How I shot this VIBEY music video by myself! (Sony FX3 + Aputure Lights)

I love shooting music videos.
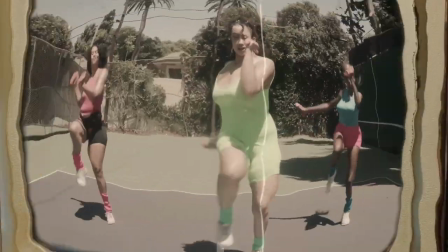[0:02]
They're such a fun opportunity to come together with an artist and make something that's creative and expressive visually,
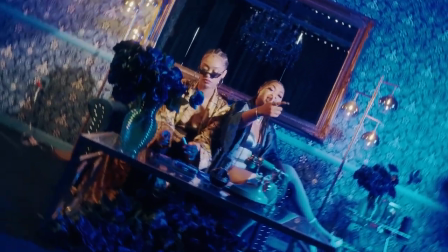[0:09]
all coming from the theme of whatever song that you're working with. I work with a lot of indie artists and they're always sending me inspiration for videos and they'll be like, yo, look at this video, like let's do something like this. And I'm like, yo, I love Kendrick Lamar's humble music video too, but no disrespect, I don't think you're working with that kind of budget. So don't let high budget music videos discourage you from making good work. You can make a lot of fire videos on a small crew, small budget. I'm gonna break down my creative process on how I shot this music video all by myself.
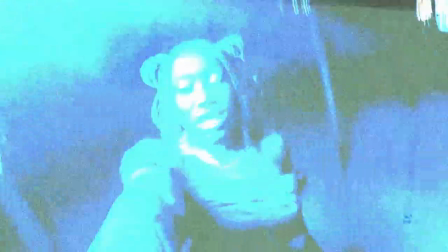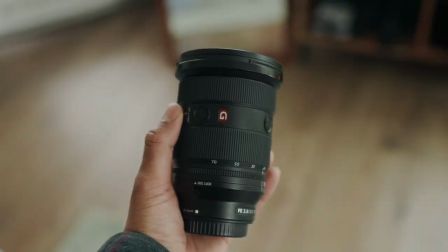[0:56]
First, let's talk about gear. I use the Sony FX3. I used the Sony G-Master 24-70,
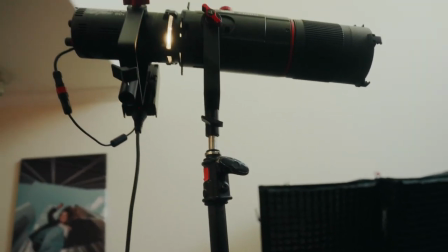[1:02]
Amaran FC-22, the Aputure LS60X with a spotlight attachment,
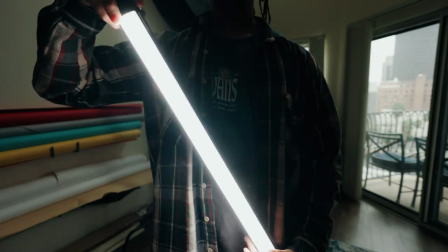[1:10]
a singular Nanlite Pavo tube,
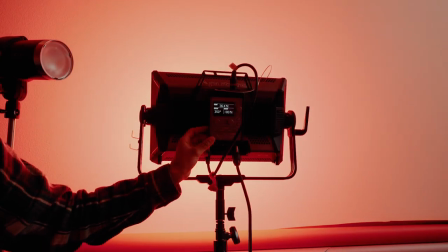[1:12]
and the Aputure Nova PC-300, a GoPro, and some filters.
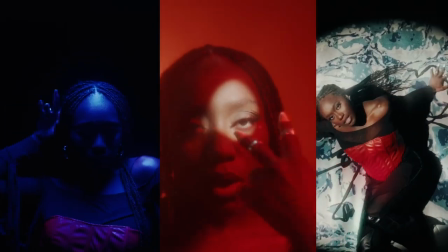[1:19]
All of these scenes were shot in the same exact spot. My actual living room.
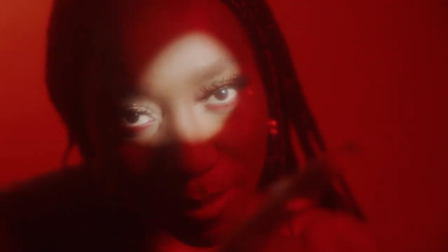[1:25]
So for this first performance shot, I set up a red backdrop, which is one of my favorite colors to shoot on. And I separated her and the backdrop by like a couple feet. I shined my Aperture Nova on the back of the backdrop to really illuminate the red. Then I pulled out my Aperture LS60X with the spotlight attachment. I made a circle, like a really defined small circle and I put it like right on her eye because the song is called Keep Your Eyes On Me.
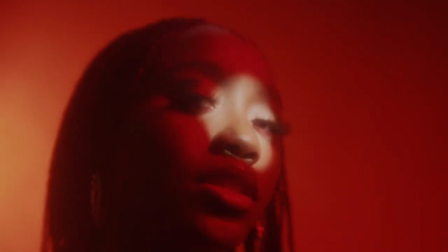[1:54]
So then I just shot it handheld. The song is super energetic, so movement is key.
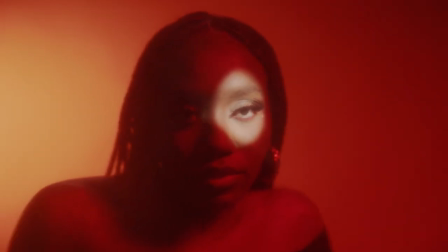[1:59]
And I just let her do her thing and we got the shots that we needed.
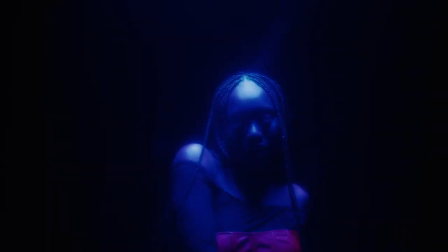[2:03]
So next up, we have a really deep and dramatic performance scene with a blue light coming from above.
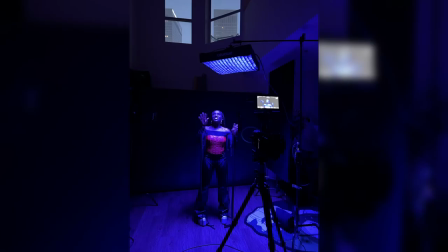[2:09]
And to get the shot, I set up my Ameren light and I placed it above her. I put a grid on and I made the color blue.
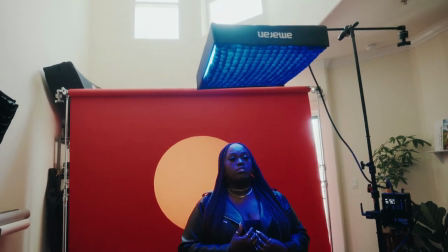[2:17]
It was fun. It was something that I've like tried before in a past photo shoot. And I was like, oh, let me try it on video. And it worked out really nice. To take it further,
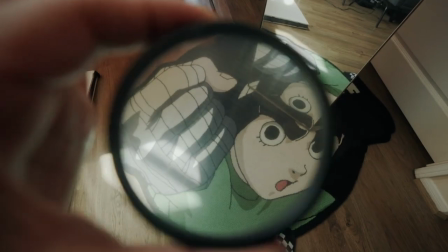[2:24]
I had a prism effects filter that I put in front of the lens to give it more of like a dreamy, glowy effect. And instead of actually putting the filter on the lens, I put it in front of the lens and I was just kind of like rotating it back and forth to really control the light flares as you can see here. Next up, we have my favorite shot,
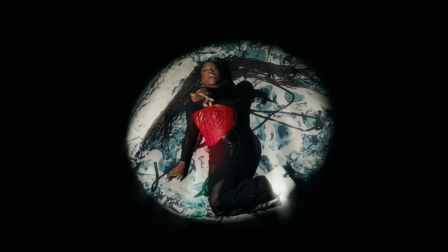[2:46]
which is this aerial shot of Cheyenne laying on the ground inside this circle of light performing to the camera. I used my LS60 with the spotlight mount and I brought it to the second level of my apartment and I shot it straight down.
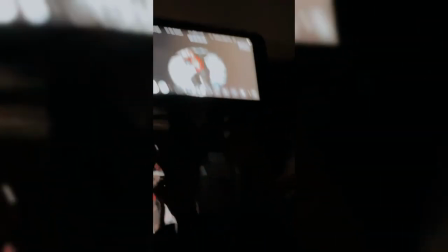[3:02]
And honestly, what made the shot even better was the fact that she was sitting on a really stylized rug.
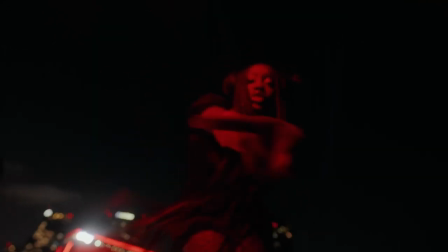[3:09]
Shout out, Costco. Next up, we have our rooftop performance scene where Cheyenne is just dancing around with the LA skyline behind her. and I pulled out my Pavo tube, I made it red, just held it up,
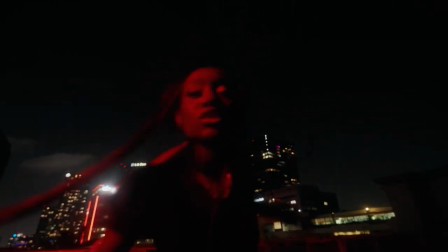[3:23]
and then I shot it handheld. Let's talk about the GoPro scene. So in this scene, I literally just gave her a GoPro.
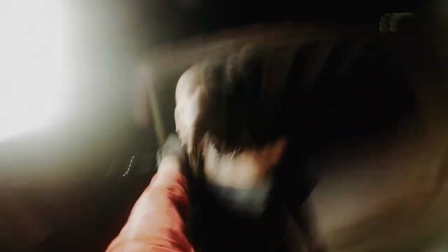[3:33]
I've done this effect before. It's fun when you have artists that are like able to be expressive and animated to the camera. And I just let her hold the GoPro and just do her thing.